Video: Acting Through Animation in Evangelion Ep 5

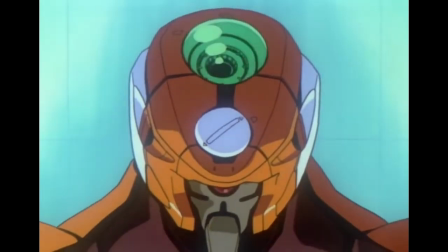[0:00]
One of the cool things about works in the audio-visual medium is that sometimes the visuals can be used to tell one story,
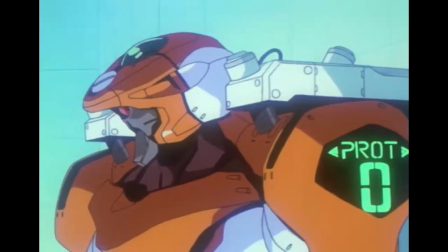[0:07]
while the audio tells another.
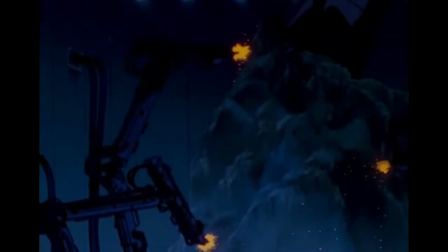[0:09]
For instance, while Ritsuko explains what caused Evangelion Unit 0 to go berserk via voiceover in Neon Genesis Evangelion Episode 5,
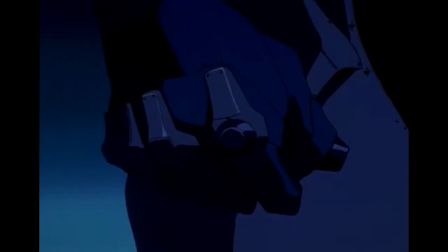[0:17]
the on-screen visuals tell the story of how Unit 0 was unearthed in the aftermath of said incident.
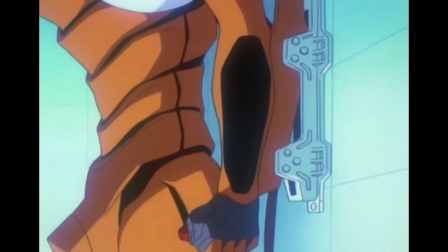[0:24]
These stories both revolve around the previous scene of the Evangelion going berserk,
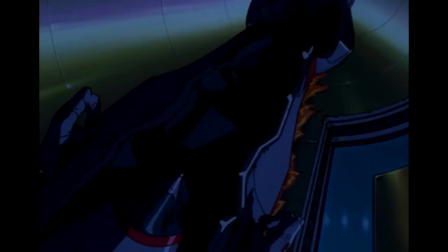[0:29]
but we learn about what happened both before and after the incident at the same time, through the layering of audio and visual mediums.
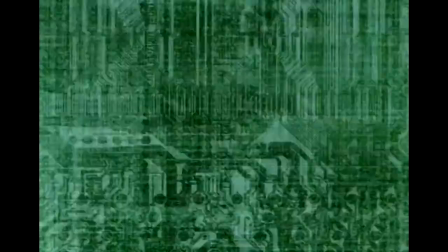[0:36]
Here's an example in which the stories aren't really related, but are woven into one another.
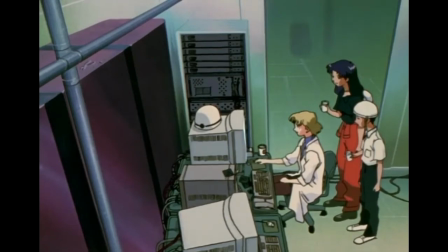[0:41]
Ritsuko exposits to Shinji and Misato about her findings in researching the angel's corpse, while the actions of the characters tell us a story about how it's early in the day and they all need coffee to stay awake.
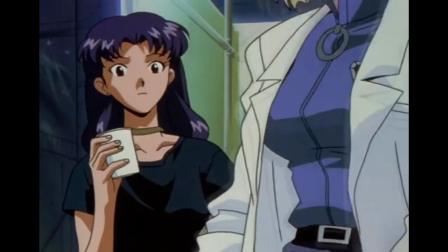[0:53]
Sure, it's not a complicated story, but it adds more detail to the scene and helps to bring it to life,
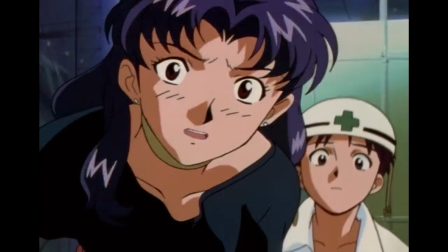[0:58]
knowing that what's going on is a part of the character's day, rather than a disjointed scene of expository dialogue.
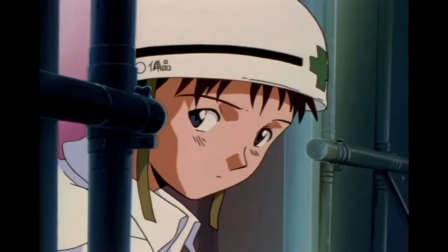[1:05]
One of Evangelion's biggest strengths is how it packs so much subtle detail into every scene, and how this helps to bring its setting and characters to life.
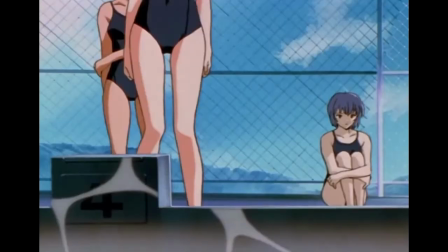[1:14]
Depicting the mannerisms and expressions of each character is especially crucial in this story,
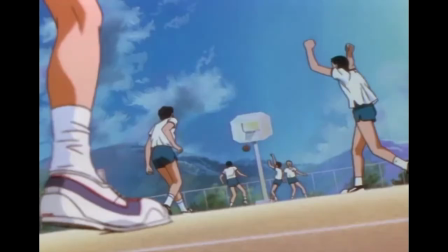[1:20]
because almost all of its characters are terrible at communicating their feelings verbally.
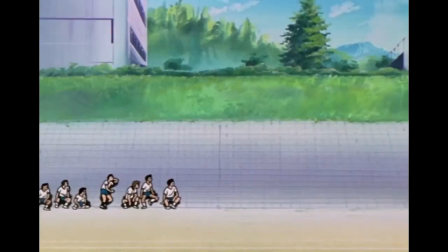[1:24]
When you've got a show that's packed to the brim with silent, awkward characters,
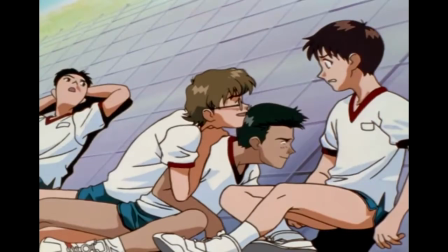[1:28]
the only way to get us into their heads is to express their personalities and emotions non-verbally, often through very expressive character acting.
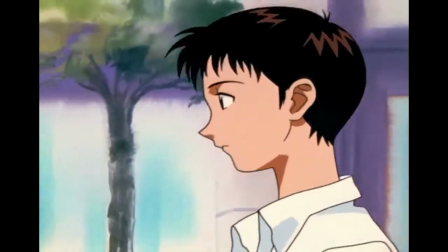[1:36]
So Evangelion Episode 5, which is our proper introduction to the single most awkward and quiet character in the show,
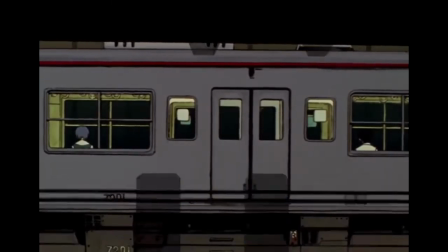[1:43]
relies heavily on character acting to communicate its story, often filling us in on things which the audio overlooks.
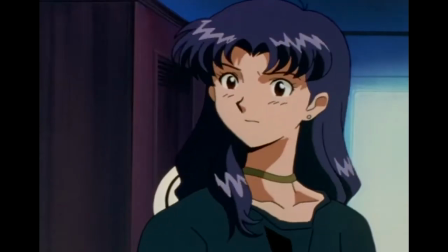[1:49]
We don't have to figure this out for ourselves either, since Misato spells it out by telling Shinji that when you say nothing like that,
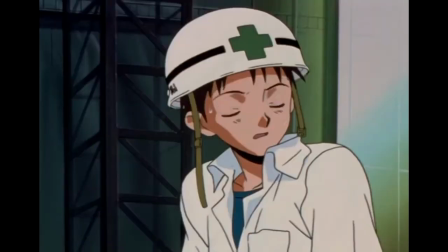[1:56]
it's the same as asking others to pay attention to you.
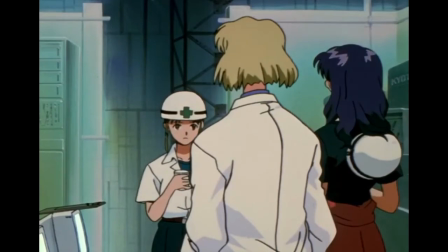[1:59]
So, let's pay attention to what these characters are really saying when they aren't actually saying anything.
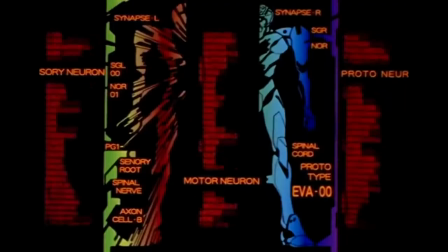[2:06]
Starting from the beginning with some of the minor details, let's have a look at Evangelion Unit 0 going berserk.
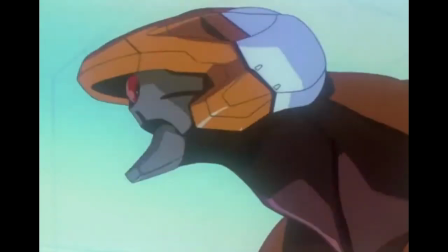[2:12]
We're told later that the mental instability of the pilot may have been the cause of this rampage, and when we see the robot going nuts,
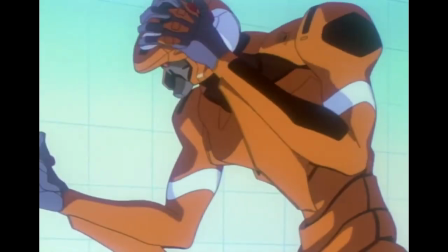[2:19]
it literally holds its head and writhes in pain as if suffering some kind of existential migraine.
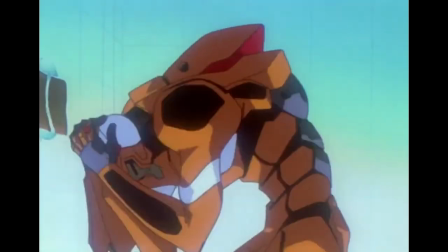[2:25]
Several details clue us into how big an emergency this is, and how it wasn't expected to happen at this time.
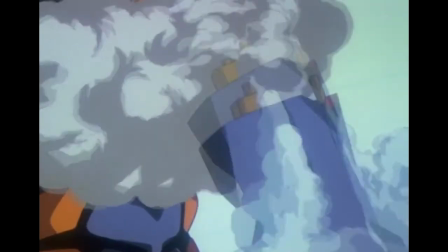[2:31]
Firstly, that the measure taken to stop the robot involves breaking a glass panel to press a button,
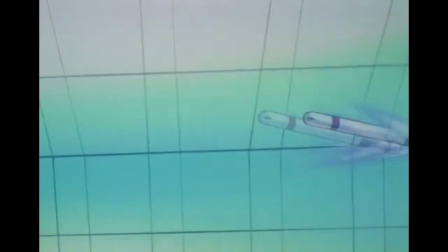[2:36]
and secondly, that when the entry plug shoots out of the robot, it smashes up against the ceiling for a while,
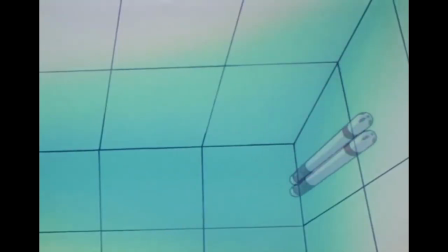[2:41]
indicating that it was meant to shoot a very long distance and was not meant to be ejected in the middle of this little chamber.
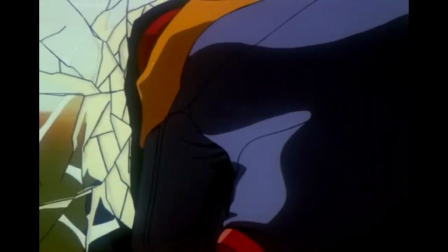[2:47]
Now, let's look at where the Eva unit aims its punches.
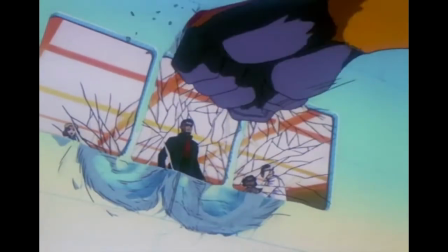[2:50]
It tries to break through the glass to attack Gendo and the scientists, indicating that it may see them as the cause of its pain.
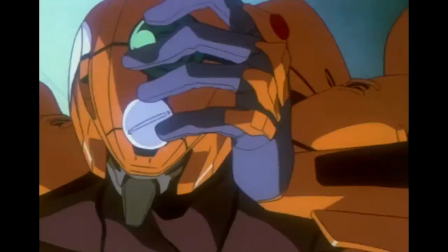[2:58]
Remember that this outburst is supposedly caused by the mental instability of the pilot,
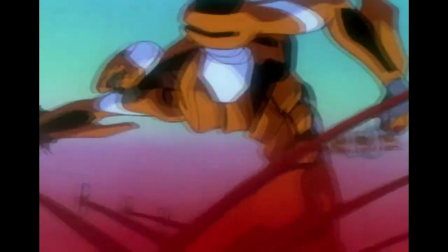[3:02]
meaning that Rei may, if only subconsciously, have been blaming the scientists for her mental anguish.
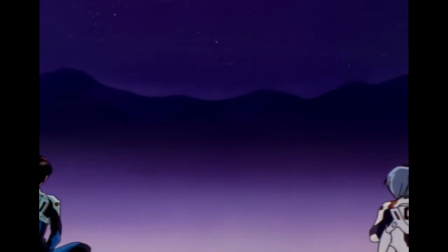[3:08]
In the next episode, we will learn how Rei believes that she doesn't have anything besides piloting the Evangelion, and that her life isn't really worth anything to her.
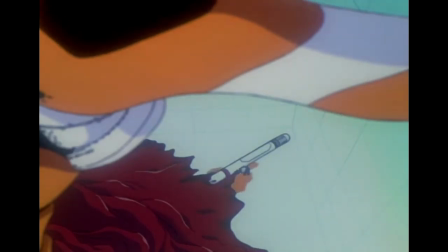[3:16]
But now we have reason to believe that she may not have always been willing to accept this fact, and that it may have tormented her in the past.
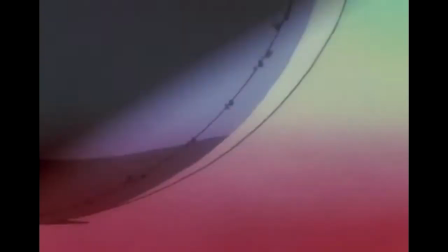[3:23]
What allows Rei to bounce back from her mental breakdown is the actions of Gendo Ikari, who opens a superheated hatch with his bare hands in order to save her.
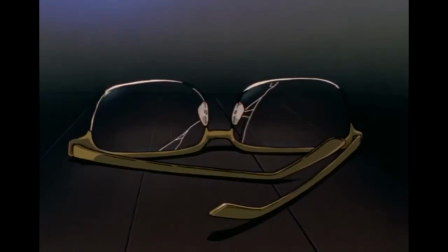[3:32]
All throughout this episode, we will see evidence of Rei's obsession with Gendo and how he inspires her to pilot the Eva unit,
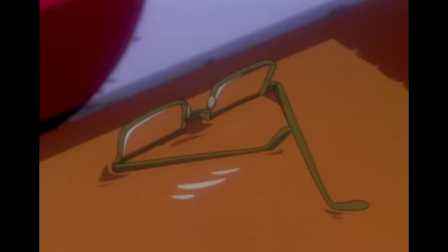[3:38]
but it's only through this scene that we can infer that this was the incident which attached Rei so strongly to Gendo.
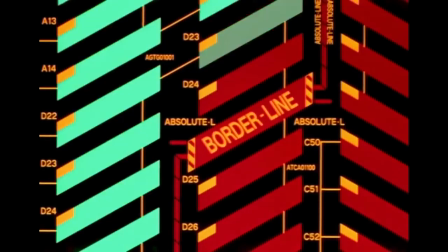[3:44]
After all, she wasn't able to sync up with Unit 0 before this scene,
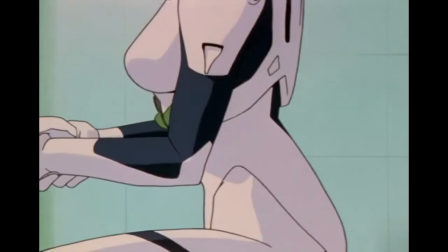[3:48]
and she is able to do so afterwards at the end of the episode. Gendo's frantic rescue of Rei is the single moment which has given her purpose,
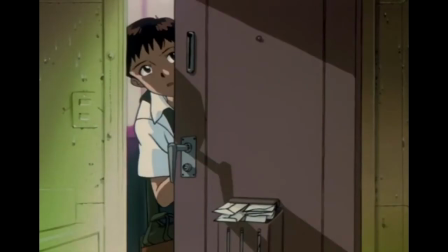[3:56]
and a cause to enjoy herself as a pilot. When we get to visit Rei's room later in the episode, we learn everything that there is to know about her in just a couple of moments.